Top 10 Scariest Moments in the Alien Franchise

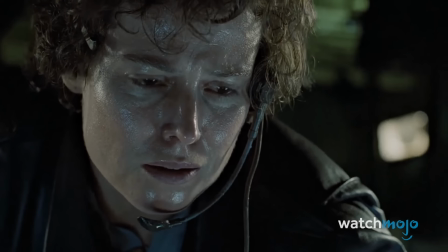It's a masterful sequence that harkens back to the tension of the first movie, complete with grisly sights and unimaginable terror.
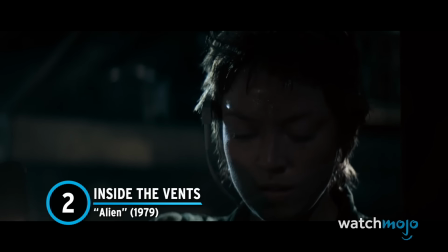Number 2, Inside the Vents, Alien.
Dallas, are you sure there is no sign of it? I mean, it is
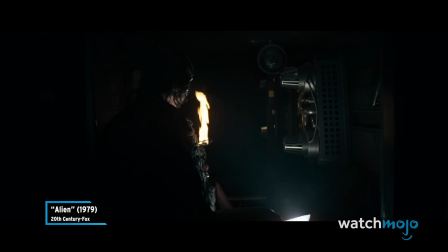there. Gotta be around there.
It's amazing how many things Ridley Scott manages to accomplish in this one short scene.
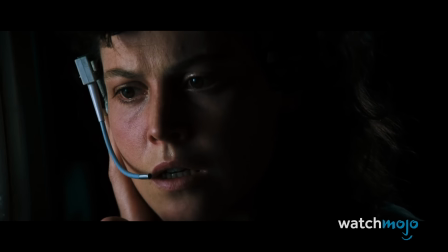He manages to build an incredible amount of anxiety over the alien in the vents, which is done mostly through solid reaction shots and stellar sound design.
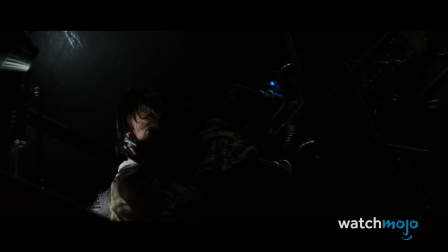That relentless beeping will forever haunt our nightmares.
I'm not Claire Lambert, I want to get the hell out of here. Oh, it's moving right towards you.
He also crafts one of the all-time greatest jump scares when the alien finally emerges from the shadows.
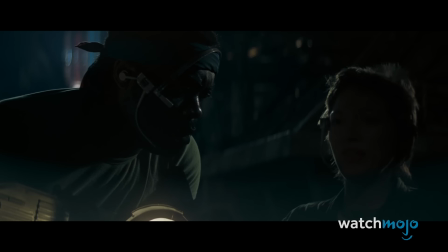And finally, he kills off Dallas, who up until this point was the group's leader.
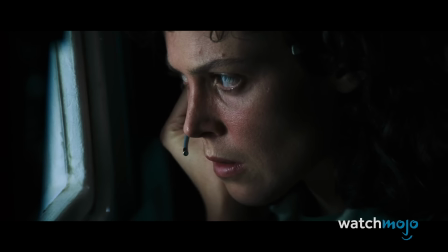He's set up as the primary hero of the film, but Scott performs a wonderful bait and switch and kills him off with one terrifying screech.
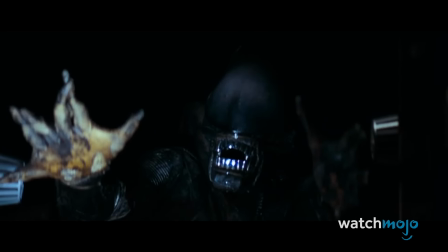What a scene.
Dallas?
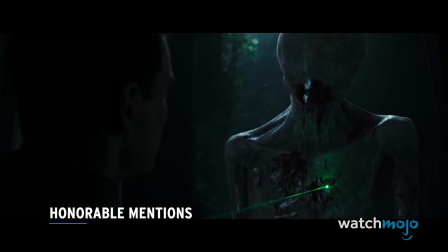Before we unveil our top pick, here are some honorable mentions. David calms the Neomorph, Alien Covenant.
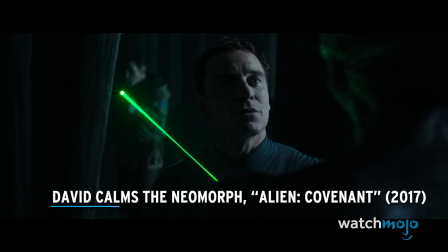A tense scene with some wonderful sound design and creepy visuals.
Breathe on the nostrils of a horse, and he'll be yours for life.
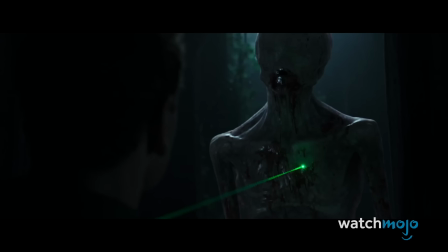But you have to get close. You have to earn its respect.
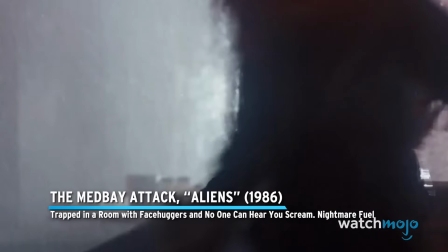The Medbay Attack, Aliens. Trapped in a room with facehuggers and no one can hear you scream.
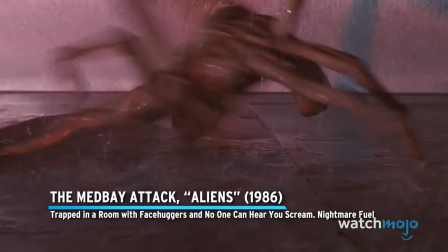Nightmare fuel.
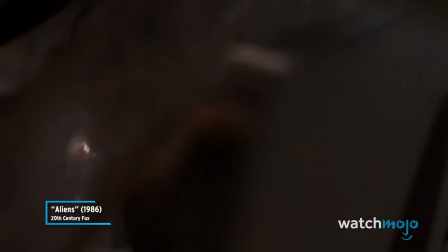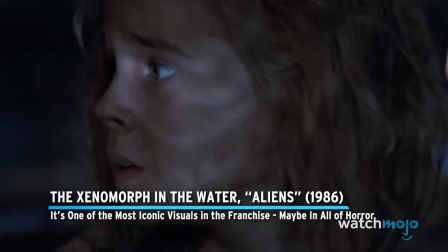The Xenomorph in the Water, Aliens. It's one of the most iconic visuals in the franchise, maybe in all of horror. Newt, just
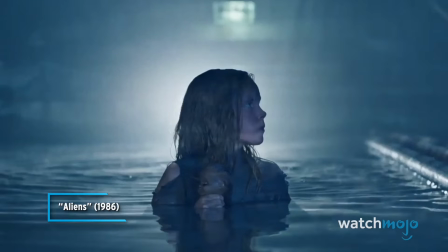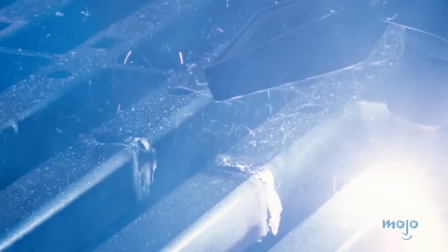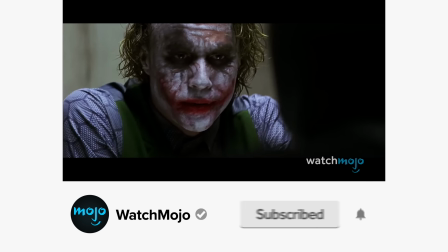Before we continue, be sure to subscribe to our channel and ring the bell to get notified about our latest videos.
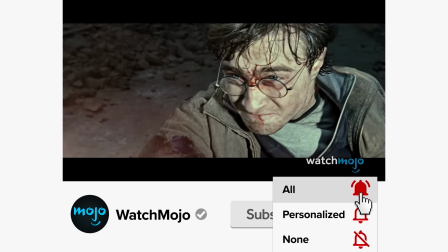You have the option to be notified for occasional videos or all of them. If you're on your phone, make sure you go into your settings and switch on notifications.
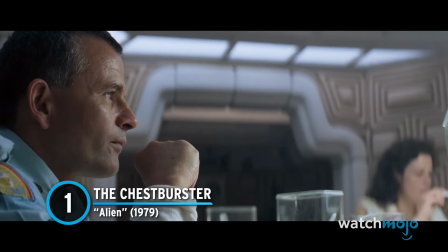Number 1. The Chestburster, Alien. Of course it's the Chestburster.
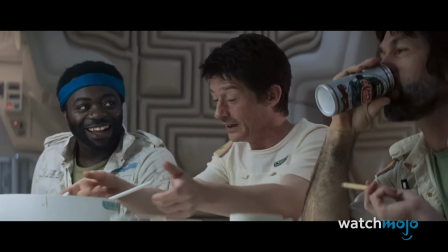First thing that I'm gonna do when I get back is to get some decent food.
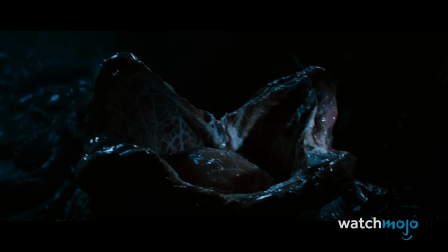How could it not be the Chestburster? While exploring the creepy planet, Kane does a terrifically silly thing and puts his face directly over a hatching egg,
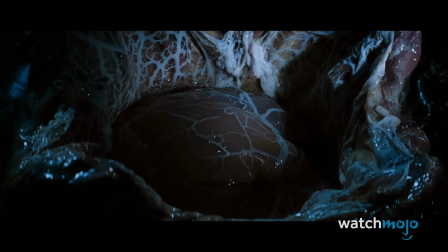allowing the facehugger to, well, hug his face.
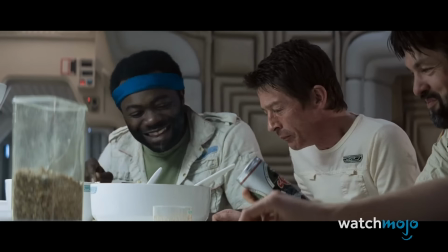This is a fantastic scare in and of itself, but it leads to one of the most iconic sequences in movie history.
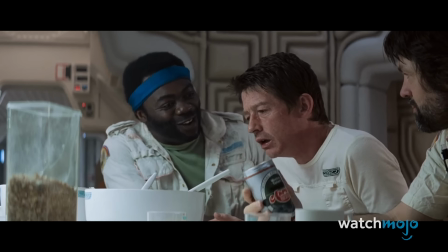What's the matter? The food ain't that bad, baby.
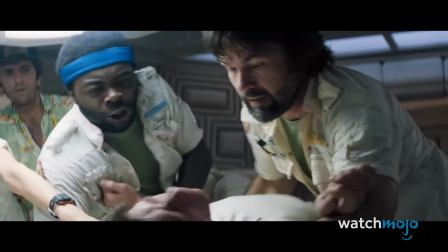John Hurt is mesmerizing, and he fully sells the unimaginable pain of having a baby alien burrow its way through your stomach.
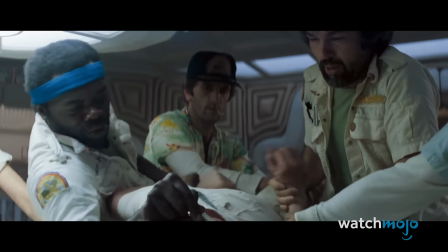His screams are piercing and nightmarish, and the visual of the alien emerging from his belly has remained a staple of pop culture for decades.
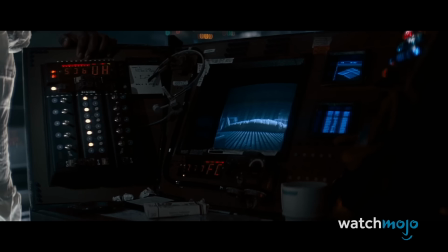Horror does not get much better than this.
Inner head sealed.
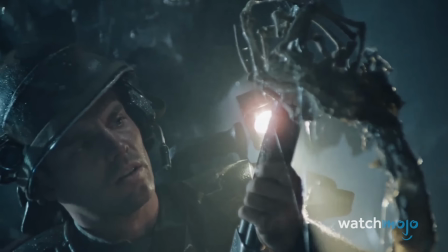Anybody want to say anything?
Did we forget any iconic scenes? Let us know in the comments below.
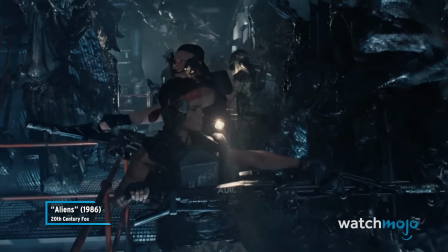We're still Marines and we got a job to do.
Did you enjoy this video?
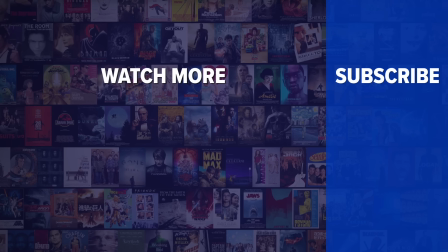Check out these other clips from WatchMojo, and be sure to subscribe and ring the bell to be notified about our latest videos.